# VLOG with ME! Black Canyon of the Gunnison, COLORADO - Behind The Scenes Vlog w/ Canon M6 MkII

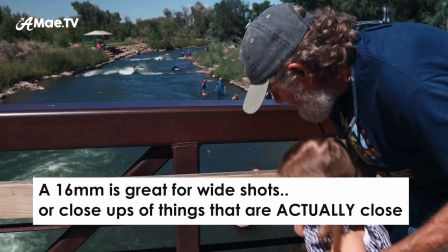259s
That's one of those situations where I've got the 60 mil on for vlogging, but I would I would have liked to switch to the 30 quickly, but you know, I wasn't gonna do all that. It's nice having a zoom lens, but that wouldn't work on a gimbal. It's like you can't have it all. That's one thing you gotta learn. This gimbal's so cool.
Here, Daddy, hold it. Isn't it cool? It is cool. You can move it all around and it stays steady. Yeah.
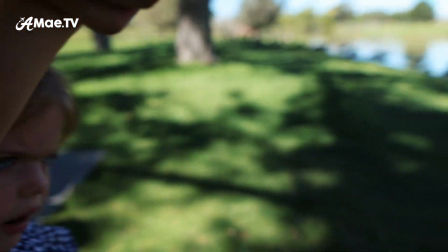290s Are you experiencing ducks for the very first time? I'm the money.
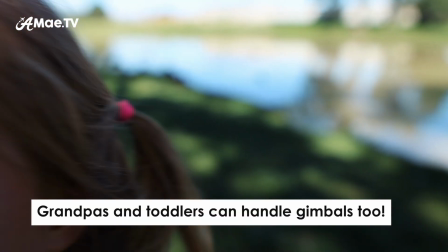296s Can you hold this? Yeah.
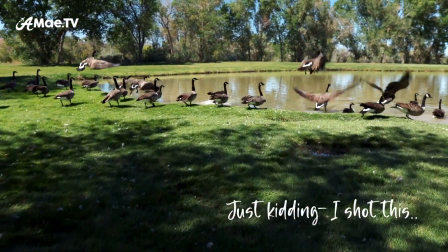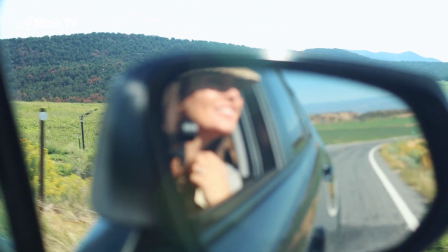Alright my friends, welcome to the Black Canyon of the Gunnison. It's weird because there's like this haze that is, I don't know, looking through my lens. It just doesn't do it any justice. And I don't know if there's any way to cut through that.
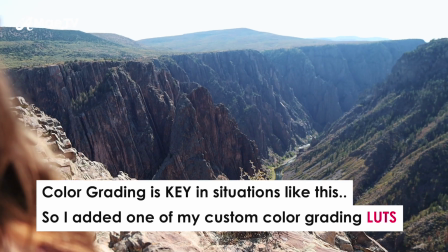327s
It's just that I know, at sunset, later in the day, everything will look so much better.
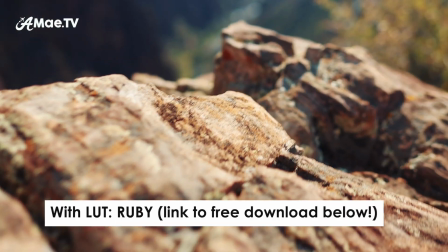335s
But it's beautiful to the human eye, but then again, the human eye is much more capable than your camera lens.
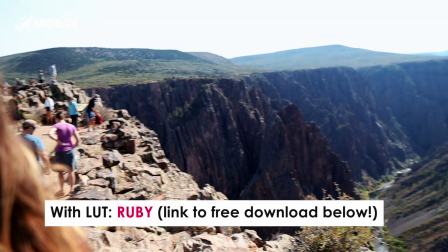340s
I'm sure it's going to look better once it's actually on a big screen. But it is gorgeous, that's for sure.
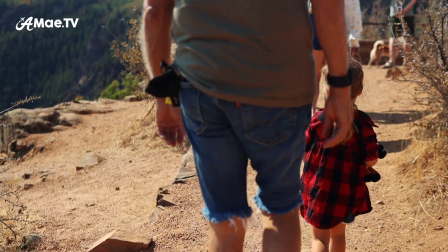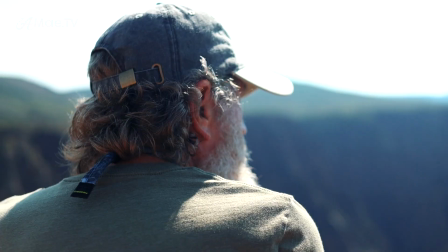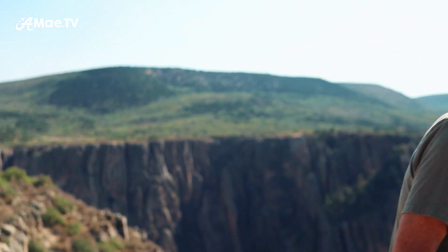360s Take pictures of me, take pictures of Katie. I like pictures of you. Take pictures of me.
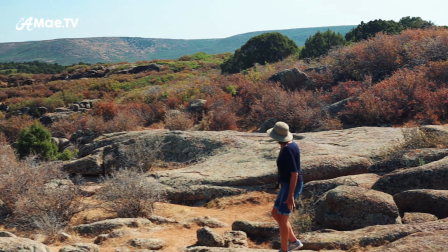365s
Now, personally, I do love to film and photograph nature, but I most enjoy including a subject within that setting.
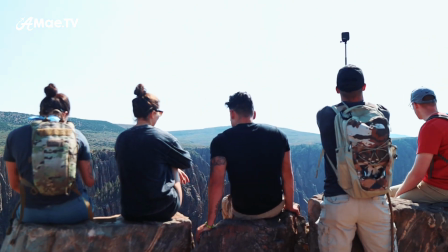373s
I think it allows the viewer to feel a greater sense of being in the place by sort of seeing it through another person's eyes.
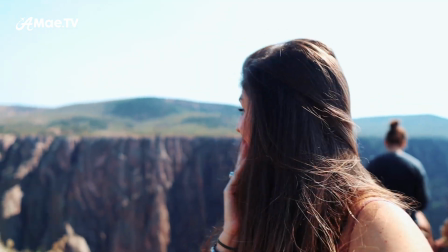378s
And I never mind being that person on camera if I'm not behind the camera, but doing both can be tricky.
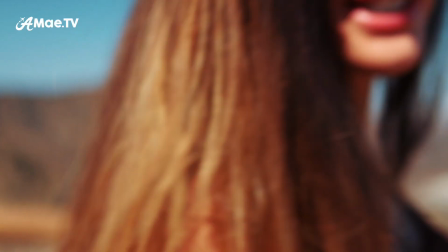384s
Here, just take one step back and then take one step forward with me so there's some motion.
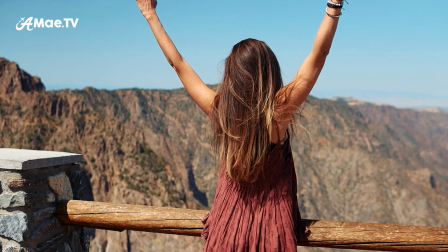388s
Having someone else operate my camera and gimbal can be hit or miss, although the effort is always appreciated.
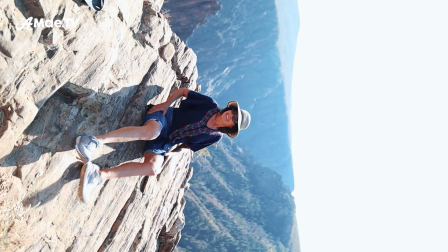395s
And then there's the subtle art of tricking children into posing for photos.
Come here, we'll get a picture with the phone in it in the background.
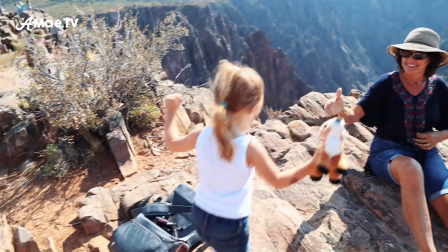401s Yeah, we want to take a picture of your baby deer, since that's really the most important thing.
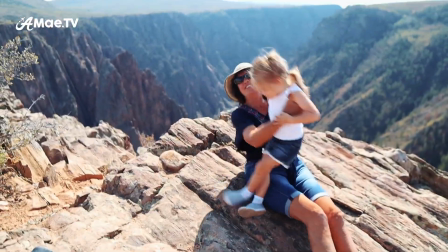406s She's like a little billy goat mountain climber, aren't you? Oh, look at you guys!
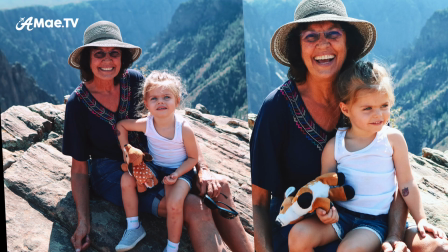411s Say gummison! Gummison!
One of these days, I'll have to share all of my tips on this. Wow, wow. Wow, this is the kind of place where you can get those shots that look dangerous, but they're really not. I don't put myself in dangerous situations for shots. Not anymore. I don't think I ever did, but definitely not now. This looks pretty dangerous.
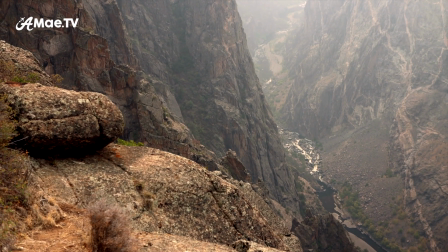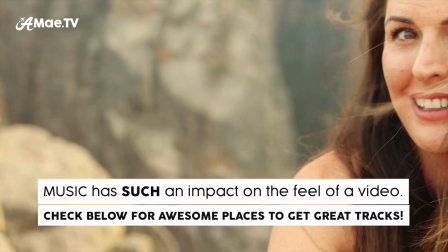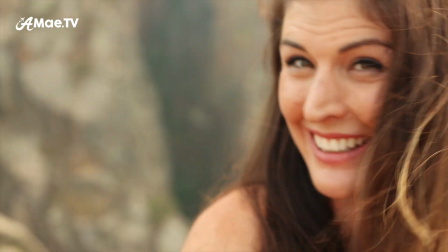449s
She says she can't vlog with a 30 millimeter. I say it all the time, but I don't know.
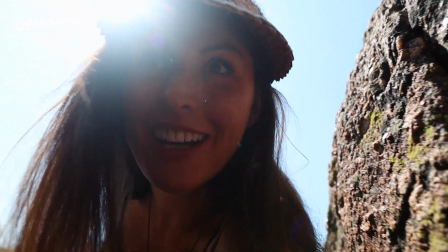454s
It kind of works. There's a little hole here. It's always good to utilize foreground to make shots more interesting. Framing. Hello again. I am back. It's a new day. It is the next day and I'm back at the Black Canyon of the Gunnison National Park. I keep forgetting that name for some reason. And I am here to just kind of fill in the gaps. Everything I didn't shoot yesterday that I kind of wanted to shoot.